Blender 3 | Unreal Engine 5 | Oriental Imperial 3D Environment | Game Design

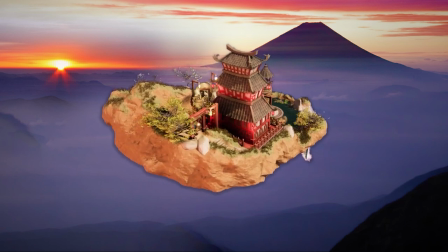Hello everyone, it's Luke here from PrettyTutor, and today we're back with another complete guide.
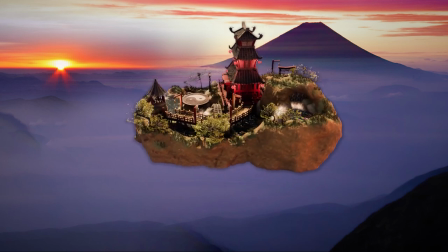This one is a bit of a special one, as the main focus of this environment was to get a traditional Japanese style within our scene, in our own, unique, stylized way.
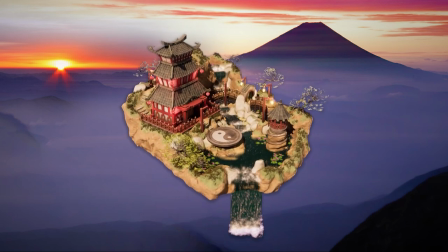It has to be one of the best ones we've done so far, as in regards to the sheer scale of the project.
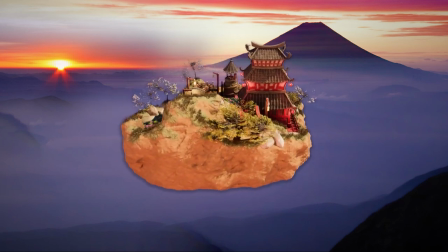We put a lot of thought and effort into making it look authentic and unique. Before we move on though, if you're interested in how long this scene took,
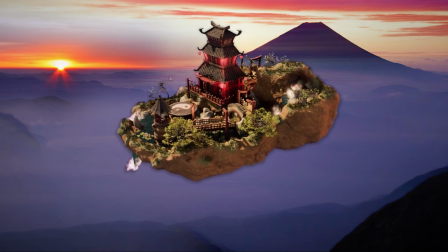and what are our thoughts on how difficult it was in regards to putting it all together then stay
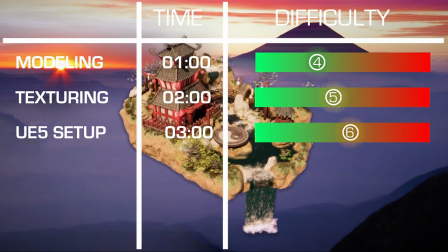till the end where we will give you a complete breakdown of how long each of the sections took and what skill
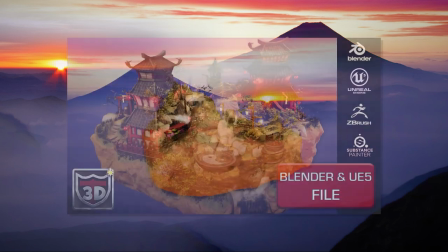level you might need in each of the part. The scene comes with its own packed blend file as well as an unreal engine project both
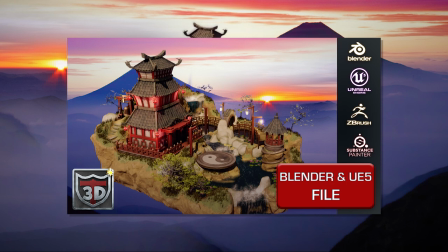complete with all textures and models you see here so you can download these assets and try them out yourself.
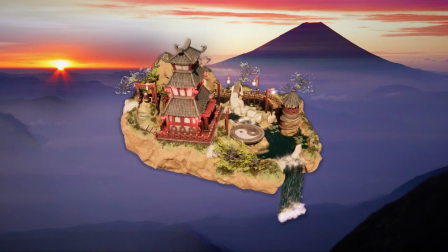Links to everything are down below and while you're there give us a like and hit the subscribe button.
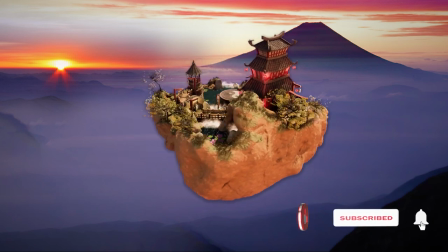The packs are great if you want to see how exactly the scene was put together to help in any future Blender or Unreal Engine projects you may be working on now or in the future.
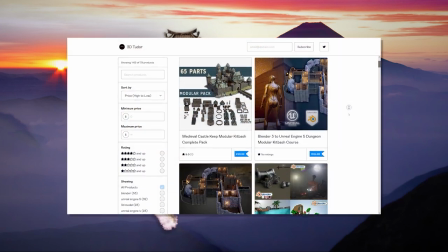These packs and courses are available via our Gumroad with all the YouTube complete guides.
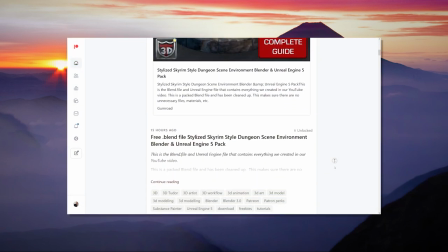Also, anyone that signs up to our Patreon basically gets everything on our Gumroad for the price of a cup of coffee, so be sure to check out our Patreon link as well.
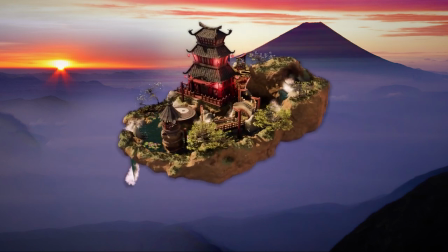Twice a week we release a complete guide just like this one, so be sure to subscribe, hit the bell notification and get up to date with our newest uploads.
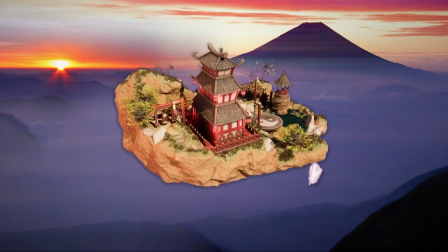If you want your idea to be featured though in one of our complete guides, then drop a comment down below as we'd really love to get some inspiration from you.
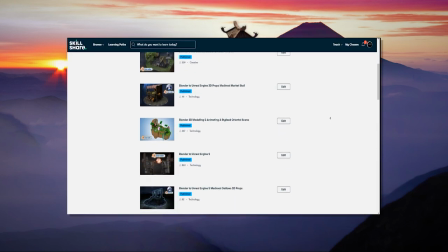And finally, all of the techniques you see here are covered in our massive library of our 20 courses with 200,000 downloads, so be sure to check those out.
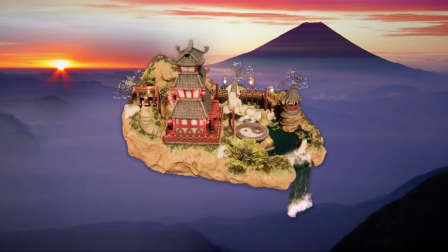And now on with the show, what you're here for is the guide, so let's get started on our Japanese Imperial Dynasty Environment Guide.
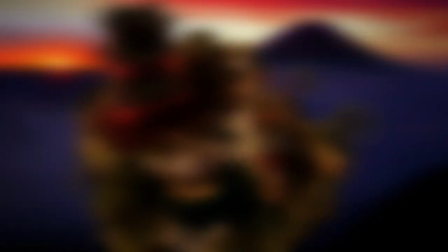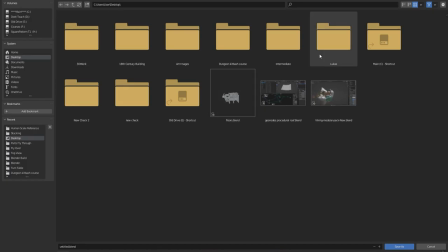Welcome everyone to the modeling part of the video. Now, I'll be honest, I'm not the one that did the modeling, It was Neil who did all of it, the main guy behind the 3D tutor.
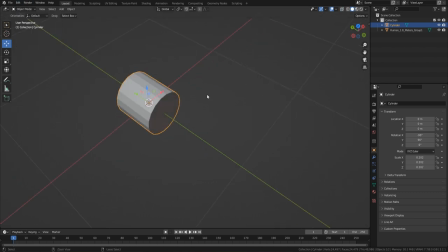But due to personal reasons, he won't be able to make commentary on this video. So instead, I'll be covering for him. But don't worry, guys, we basically worked on this project together. And when he did all the modeling, I was basically over the shoulder watching every step he did.
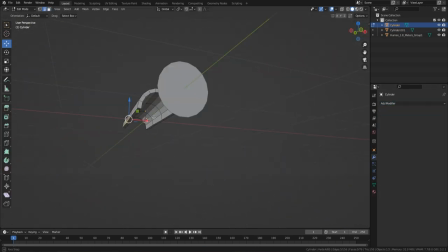That's just quite a magician when it comes to modeling, and I love seeing him work. So yeah, getting right into the action.
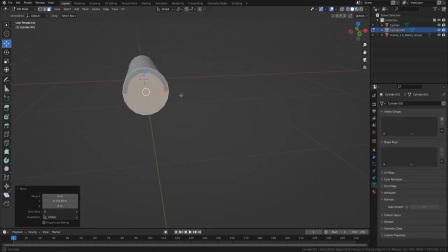He started off by getting main pieces out of the way first. And those would be for the main building. so he wanted to make sure that the tiles are set up properly because it's going to be the probably the main
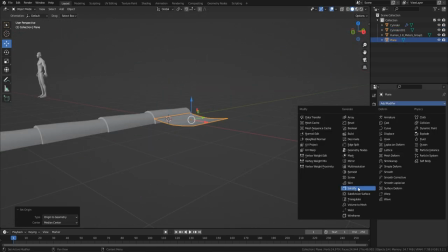the most visible thing within the environment and so it just has to look just right even when not textured the silhouette of the entire
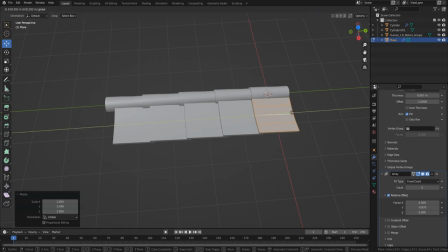roof has to make sure has a certain flow within it and the pattern for the tiles as well
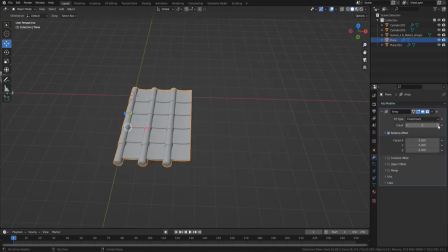they have to be going in the same kind of direction in the right kind of a flow and of course they have to be a little bit randomized
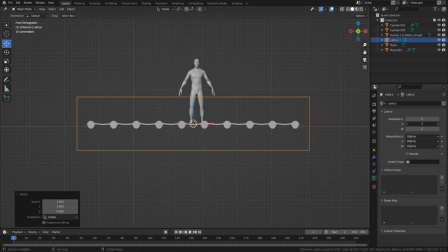just to make sure that they look like they're hand built before doing that though we got to make sure that the tiles do have a certain pattern and
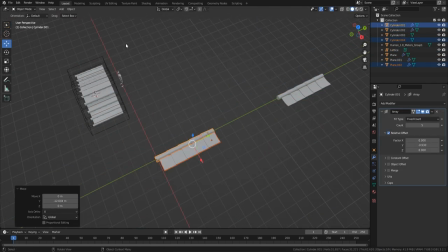they're laid out in a way that would help us to build the entire roof but once you have the overall kind of a pattern you're
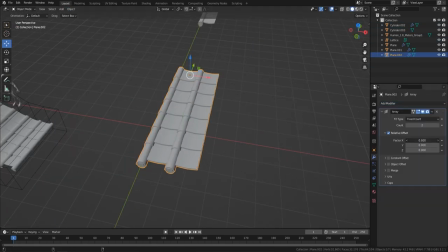able to then use a deformer a lettuce deformer to be exact and you can make
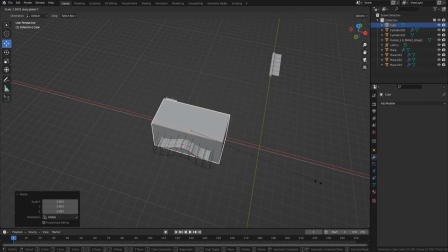use out of it to build basically any type of shape or roof that you want and
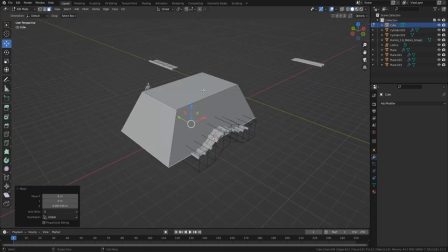that's quite crucial in building this environment as you want some curved roofs for
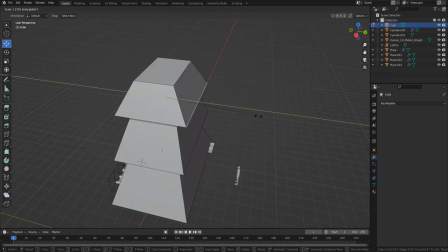your areas especially at the front of the
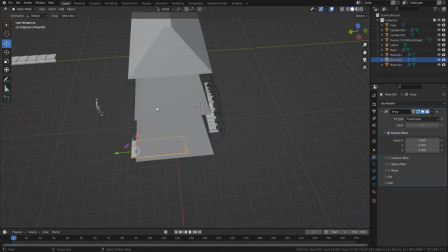roofs and we made sure that the roof the overall kind of a pattern works really well we then moved on with the main building
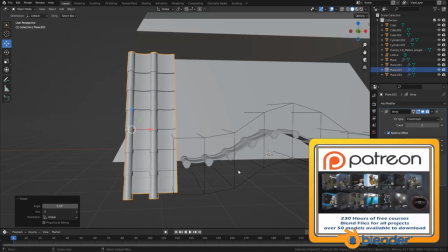for this environment and we started modeling the overall kind of a roof for it
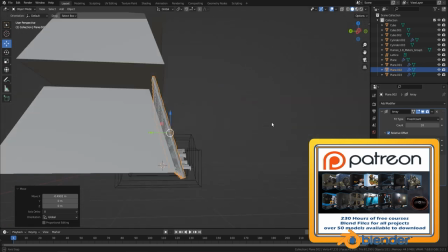as well so of course we'll have to make sure we deform it to the
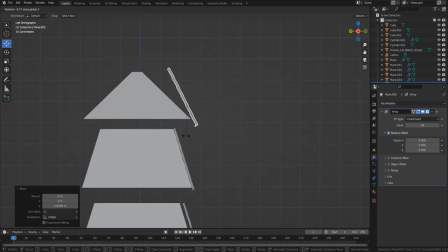interesting overall shape that the traditional japanese housing would have and they're always going inwards and if they happen to have multiple levels
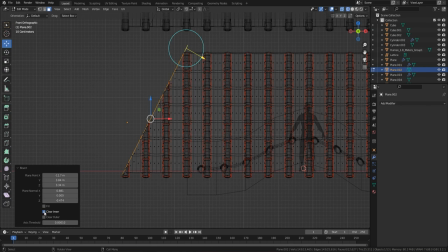they'd be kind of layering on top of one another so that's why we had to make sure we get the roof positioning just right for the overall shape and we just
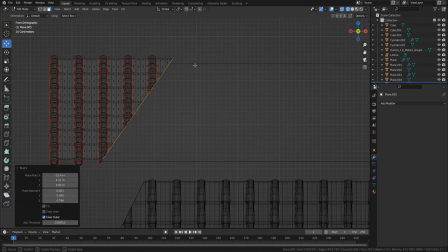used primitive shapes in order to just get the overall kind of a layout of the top sections of the structure and once we were happy with it
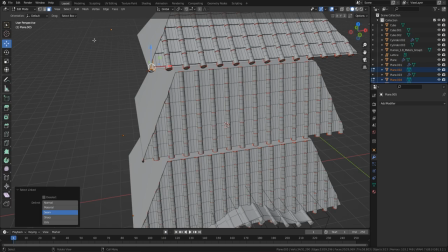we then had to basically lay out all of our roof tiles in a nice kind of a manner and of course we had to make sure
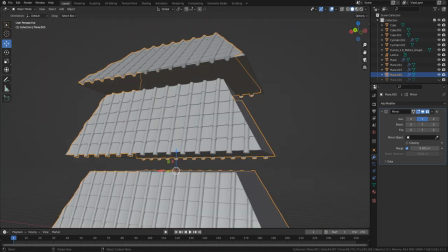that they follow the right kind of a flow within the roof and so in order for us to help out with that we made use out of
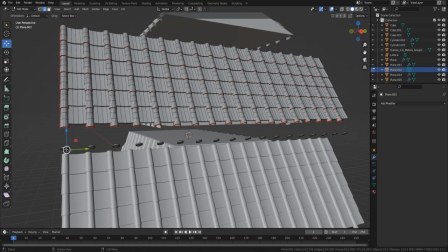bisect tool and we just cut off the corners where the roof would end and that just kind of helped us to make sure that when we're
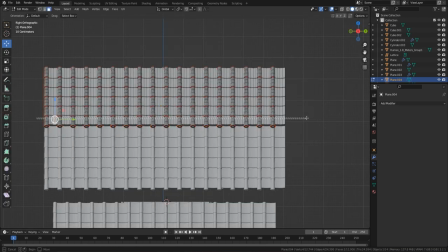building the other sides of the tiles they're not overlapping with one another but yeah once we were happy with the front we just had to make sure we do the
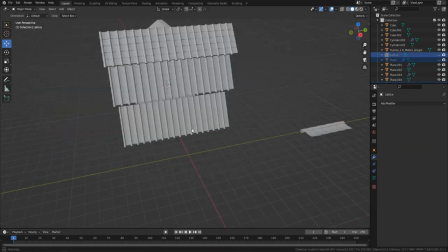side as well and once we do that basically we can just make a duplicate out of it save us some time by just
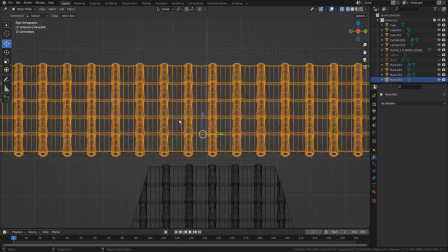flipping the entire roof tile asset to the side but that's why we have to make sure we sort out the front and the side of the roofs
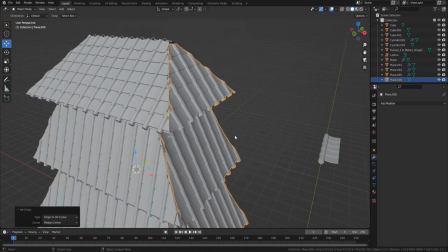properly and looking at the overall design i was initially thinking that maybe it would have been better if we just had a one variation at the
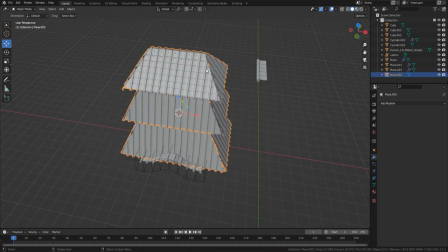very bottom and kind of stacked one on top of each other but thinking about it now i kind of realized that it actually is nicer to have variations
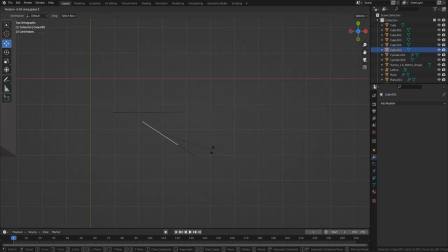of the roof levels so although the shape has more or less the kind of same look each one of the levels has a slightly different
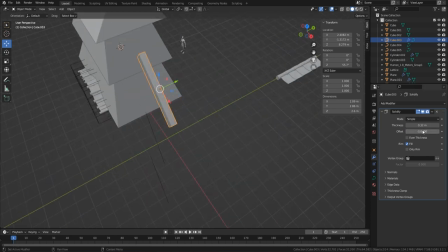design and that just kind of makes us help to uh build the overall building in a more organic kind of a way but
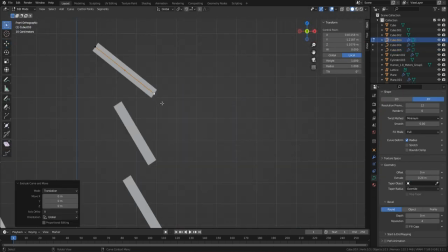yeah once we're done with the overall kind of tiling we have to make sure we also set up the corners as well for the edges of the roofs we have
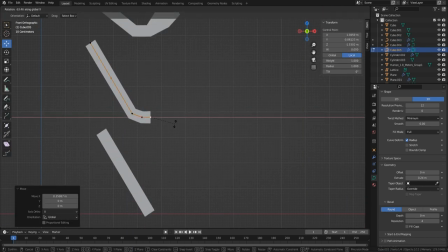to make sure we kind of break down the overall tiling and it also just helps us get
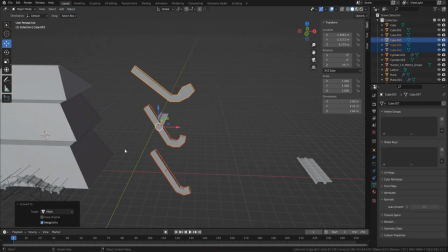some nicer ornamental details for the overall structure so when
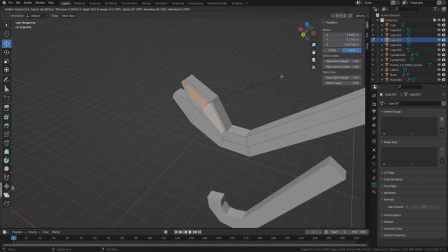playing around with the shapes just using some splines and getting a nice
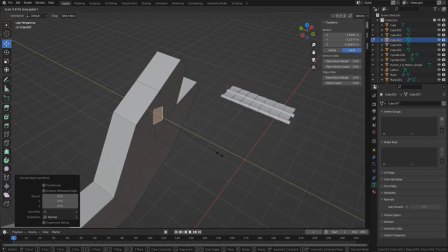kind of a snake look just to help us get some additional details out
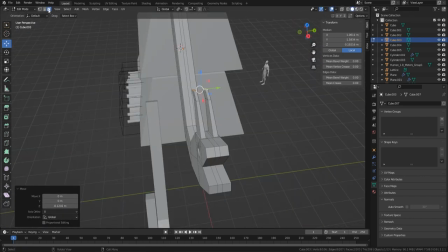of the housing as well as just bringing us some symbolism within the environment itself because if we wouldn't add any of the detail it would just kind of look too
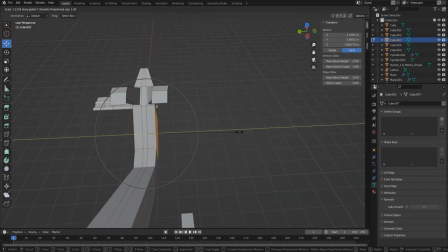generic so the main kind of a detail that we were going for within this environment was snake symbolism so later on you'll notice
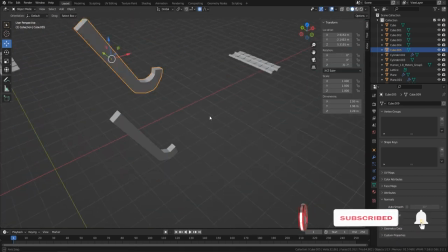that we're also adding some snakes into other sections of our environments as well just to make sure we're kind of staying consistent with the overall
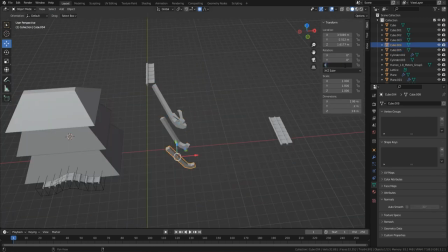design of the environment obviously we don't want to overdo it so we're not going to be adding a snake head to each one of the roof levels we're
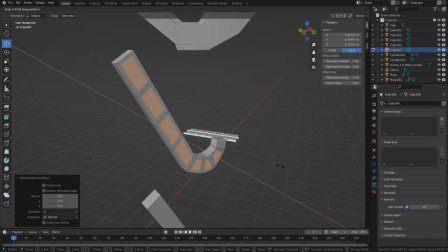only adding it to one end just to make sure we have enough aeration as well as just to not overdo it because otherwise it would just look too noisy and
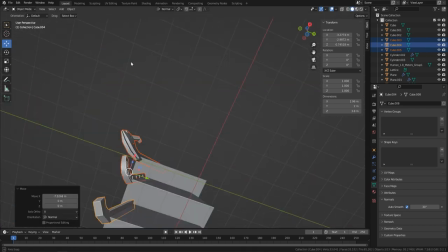it would kind of lose its focal point whenever you're looking at the building and overall you just gotta make sure you have certain
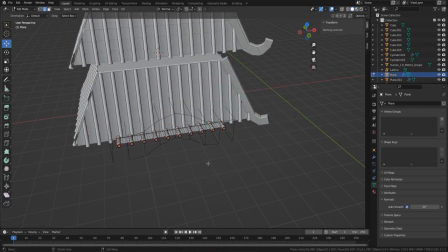details within one areas and just have some variation in other areas so have a more of a consistent visual flow within your environment.